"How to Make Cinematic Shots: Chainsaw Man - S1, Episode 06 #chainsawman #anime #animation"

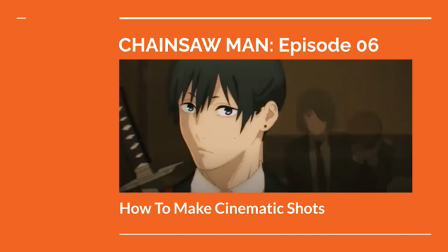In the anime series Chainsaw Man, based on the original manga, a young man named Denji steps into an underworld of hunting devils and supernatural evil with a team of fellow hunters. The first season, produced by MAPA Studios in Japan, is a high-level achievement in action and dramatic animation.
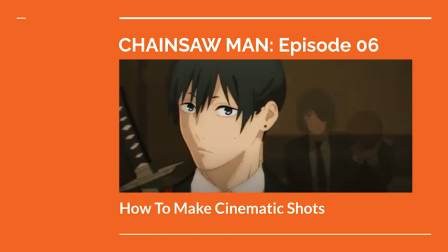In this video, we'll look at how the sixth episode creates cinematic shots to visualize the story. Per usual, there will be spoilers to the story of Chainsaw Man, so I recommend checking out the series before proceeding further.
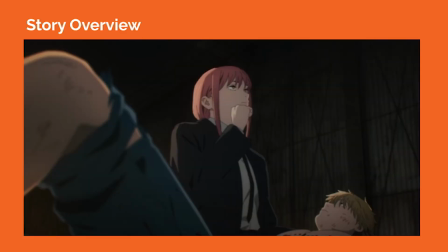As a general story overview, the first 12 episodes of the series reveal the origin story of Denji and his pet devil, Pochita. As Denji discovers a new life hunting devils under the mysterious Makima, Denji is assigned to the stoic Aki while being paired with the wild fiend power.
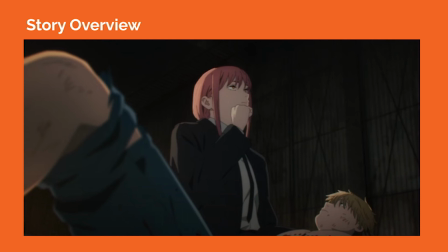The team falls in and out of various misadventures as more of the truth behind their operation is unveiled. So when looking at how to make cinematic shots, one place to start is analyzing the composition and figuring out the horizon line, as well as what elements are in the foreground, midground, and background. Lens choice can also be a part of the equation.
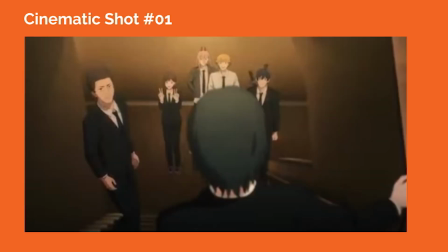Cinematic shot number one, the camera is placed high above Jimeno's head and looking down toward the rest of the gang on the staircase in the lower floor.
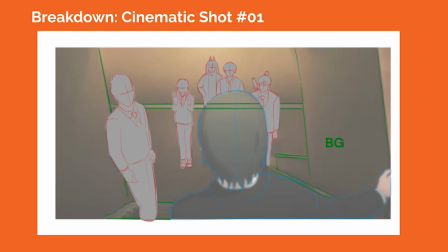The back of Jimeno's head acts as a foreground element, and she's slightly out of focus to add spatial depth. The perspective lines in the background help us to see that we're in a down shot with a slight three-point perspective grid.
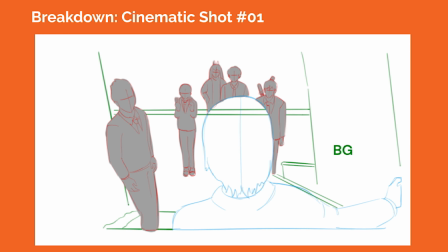The camera lens is likely a little wider than 50 millimeters to help us see more spatial context.
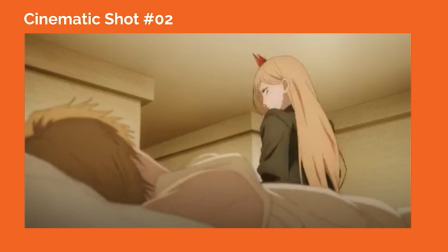In cinematic shot number two, the camera's placed low and pointing upward with the back of Denji's head and his body in the foreground, slightly blurred out to add a sense of spatial depth.
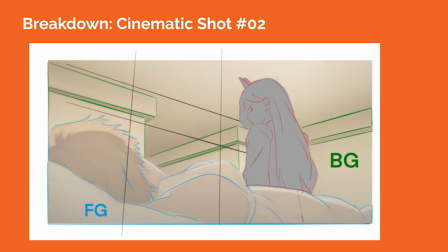The focus of the shot is on Power, who is on screen right, and she is sitting next to Denji.
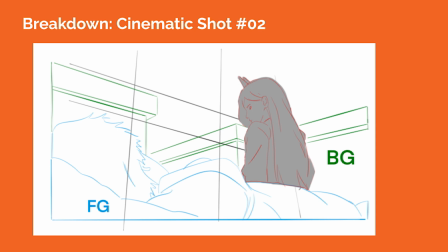We see the ceiling in this upshot, and the background perspective cues help us to see the three-point perspective grid.
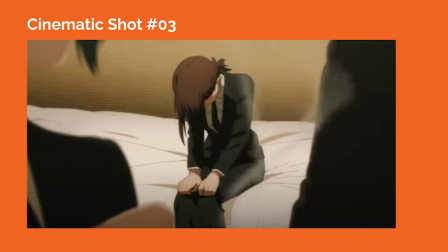In cinematic shot number three, the camera shoots through two of the group members in the foreground and focuses on Komeni, who is looking down at her lap on the bed in the midground.
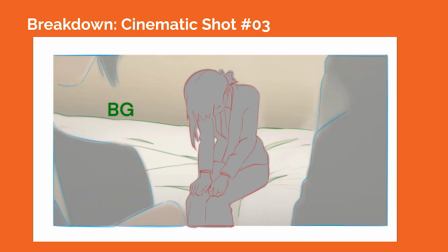The group members in the foreground are slightly out of focus to separate them from the midground and background, which creates spatial depth.
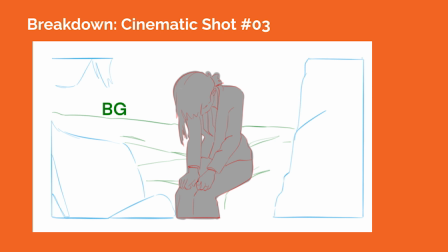Komeni's sense of isolation and feeling trapped is enhanced by the shot's composition, visually placing her in between the two other group members.
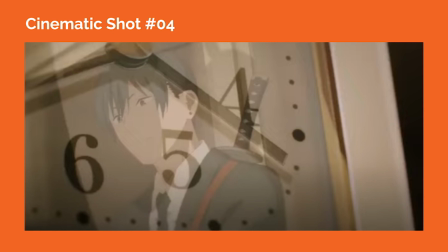In cinematic shot number four, we see an insert shot of a clock with Aki's reflection appearing in the glass.
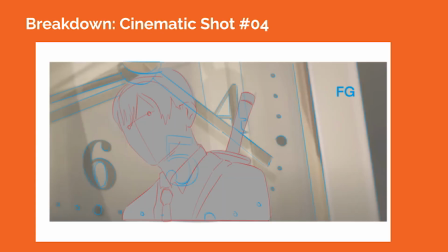We see similar uses of reflections of characters in windows and other shots from earlier episodes.
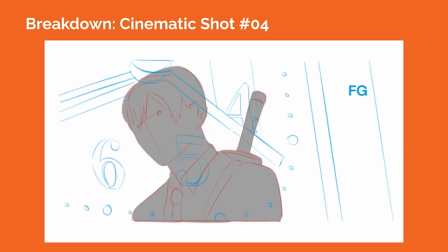This shot's composition superimposes Aki's reflection on the clock glass, creating a sense of time pressure on him and the other characters. A macro lens would likely be used to film this kind of insert shot.
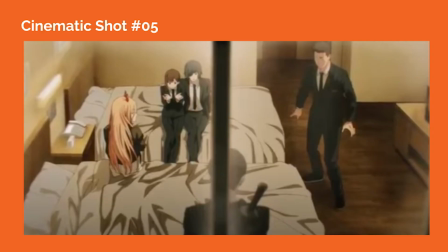In cinematic shot number five, the camera is placed high above the characters and is staged outside the room window, shooting into the room with this down shot.
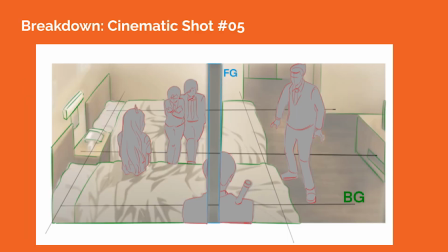The perspective cues indicated by the furniture in the room help us to see the ground plane.
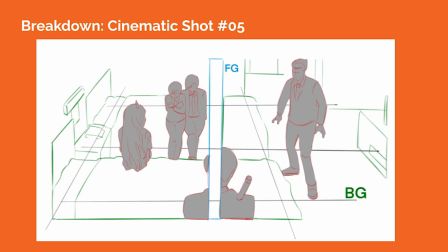This foreground element also helps to separate the characters inside the room in different visual spaces. The grid of the window in the foreground is blurred out of focus.
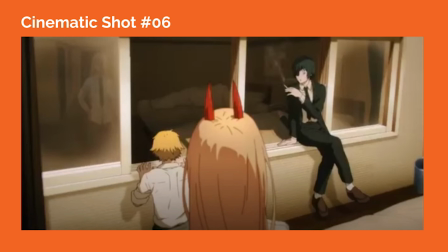Cinematic shot number six, the camera is placed higher above the back of Power's head, looking toward Denji and Himeno in the midground against the row of windows.
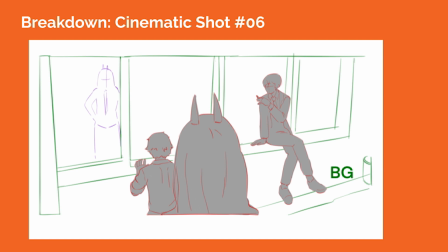We see Power's reflection in the window on screen left. This shot is likely using a wider lens to give us a sense of the environment where the characters are staged.
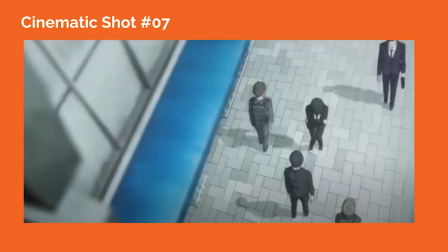Cinematic shot number seven, the camera is high above the ground looking down at two of our group members on the sidewalk.
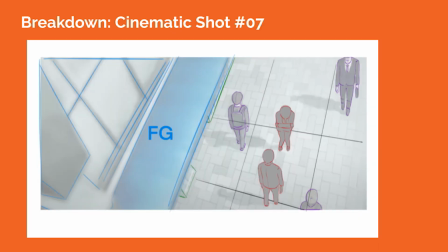We can sense the three point perspective grid from the perspective cues formed by the architectural elements in the foreground on screen left.
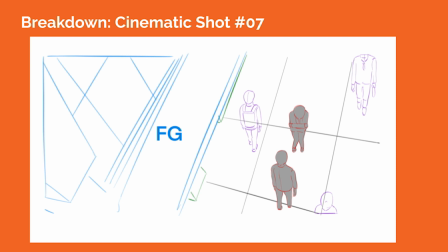The formation of the tiles on the ground clue us into the orientation of the ground plane.
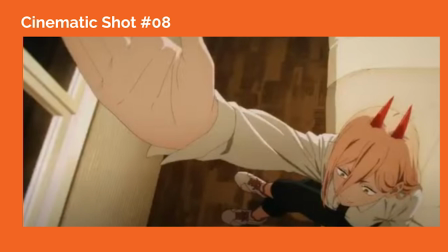In cinematic shot number eight, the camera showcases power from a force perspective where her hand is close to the camera lens and appears larger in proportion compared to the rest of her body.
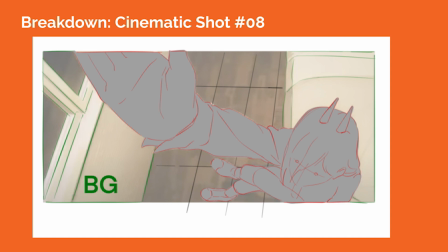The camera is high above her head looking down in a down shot. The perspective cues in the window on screen left help us to see the three-point perspective grid within the frame.
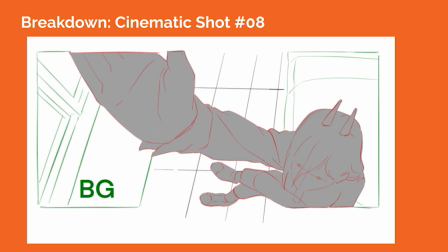The camera lens is likely a wider lens, allowing for the size distortion in Power's hand in the foreground.
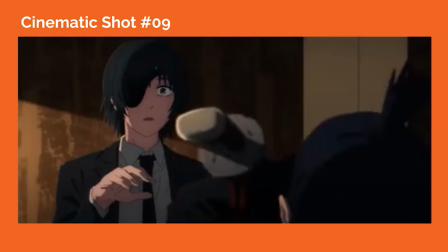Cinematic shot number nine, Aki leaning forward and looking down is in the foreground, and he is slightly out of focus. The camera is focusing us on Jimeno's reaction toward him, as she is more on screen left.